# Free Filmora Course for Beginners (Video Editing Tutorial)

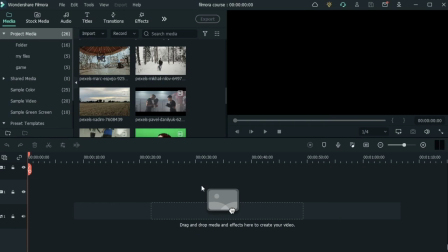(53:33)
You want to make sure the color grading and the effects help blend in the footage that you have in your clip. And finally, you want to make sure that your audience is always engaged with what is happening in your video. If you lose their attention, then the video was faulty.
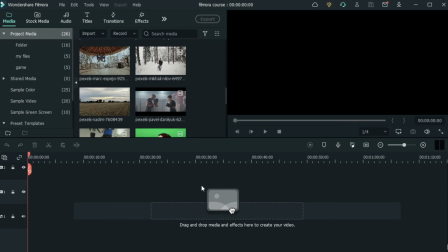(53:52)
Maybe you used something that wasn't suitable. Your music may have been too low. The voiceover was maybe not suitable. The effects were not right. And when these little things are faulty, you end up losing the attention of your audience.
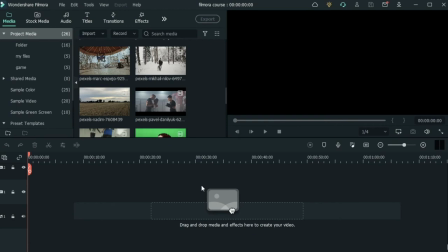(54:11)
So let's talk about what makes a good video. Obviously, you would need a footage like these, and you would need to have a story for this. You want to composite the storyline. So if this guy is just walking in the forest, I cannot just give this to my audience.
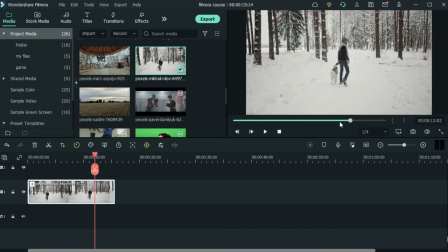(54:30)
There's no music, there's no sound effects, and it's like I'm looking at a blank canvas.
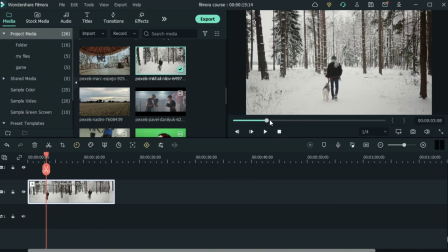(54:37)
sure, there is something in there and I can just stare at it, but it won't keep my attention.
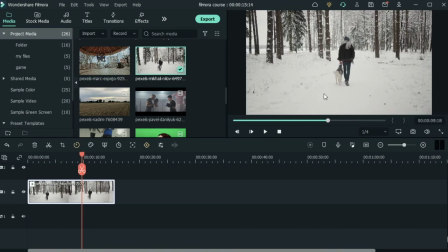(54:42)
If this was social media, I would just skip over because there's nothing grabbing my attention. There is no, like we said, no music, no sound effect, no text on the screen, no transitions. And this video alone will not grab my attention for a long time.
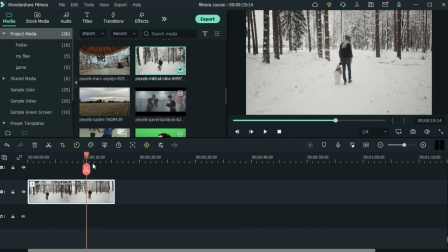(55:02)
So apart from your clip, which you want to make sure is a good quality clip,
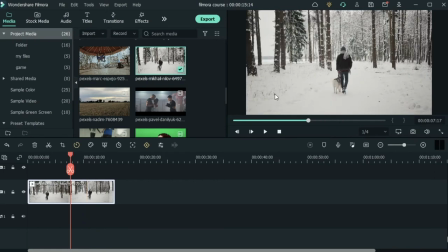(55:07)
the color grading is nice, the colors are vibrant, there's enough light. Apart from your video, you want good music. Now, good music, just like video, has to have a good quality. You want to make sure the volume is enough. It's not too loud or it's not too low.
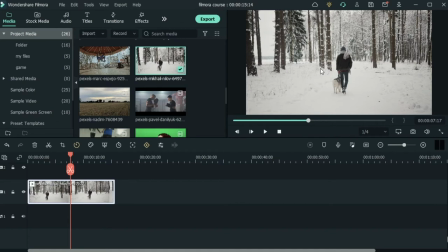(55:26)
You want to make sure the music suits what's happening in this video. I cannot put rock music with this clip because it's a slow motion of this guy just walking
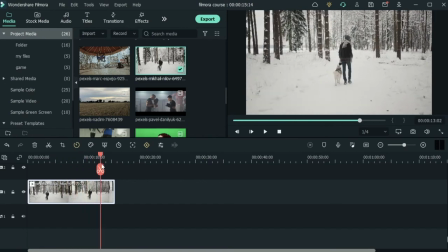(55:37)
his dog in a really beautiful forest that's all white from the snow.
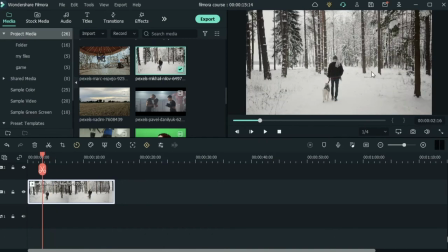(55:43)
So putting rock music will kind of disturb the audience because they're seeing this clip and they're starting to imagine being in that setting, and then I'm just triggering a lot of other emotions with the rock music,
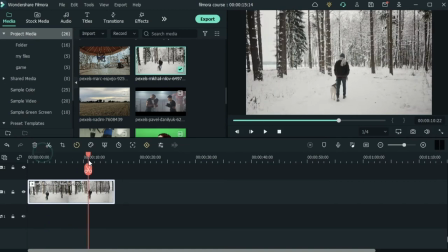(55:59)
and it's just not colliding with the video that they're seeing.
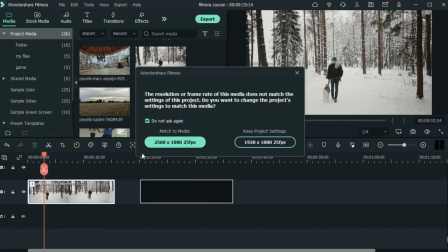(56:05)
But if I did have something intense like this boxing video,
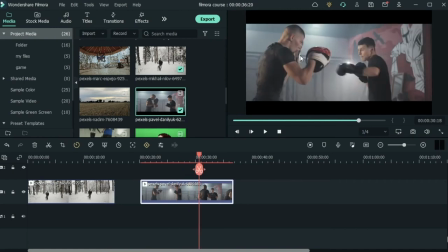(56:10)
putting rock music is okay because when I look at this, I'm also getting excited. Will he miss the punches? What's going to happen? Is he getting stronger? So when I'm looking at this, I'm excited.
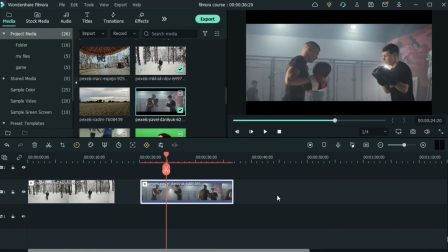(56:22)
I want to know what's happening. What is he training for? Is he good at his training? Is he able to throw the punches well? Putting rock music or a fast beat music is suitable for this.
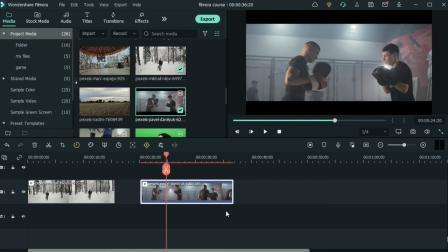(56:35)
On the other hand, I cannot put a slow piano music over this footage because it's an intense scene.
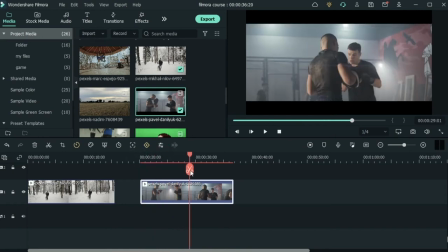(56:43)
So putting a slow, peaceful piano music over this video will not do it either,
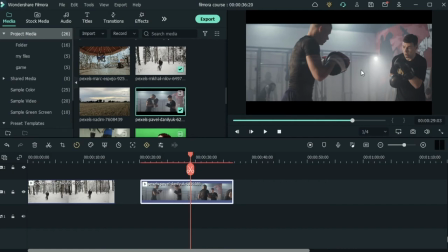(56:49)
because the video is telling me to be pumped and be excited, but the music is telling me to feel peace and calm down. So your music and the way it affects your video is really important. You want to make sure it suits what the audience is seeing.
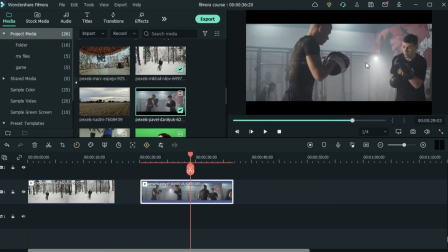(57:07)
So apart from video and music, let's talk about audio design. So audio design is when you use different sound effects to set the mood and make the audience feel a more realistic scene. For example, in this video where we have this boxing training scene,
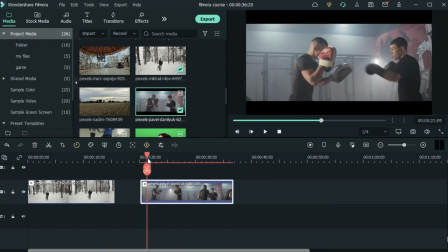(57:27)
you got to think about what sounds you would hear if you were in that exact same room. So first of all, you would hear maybe grunting sounds because they're training hard.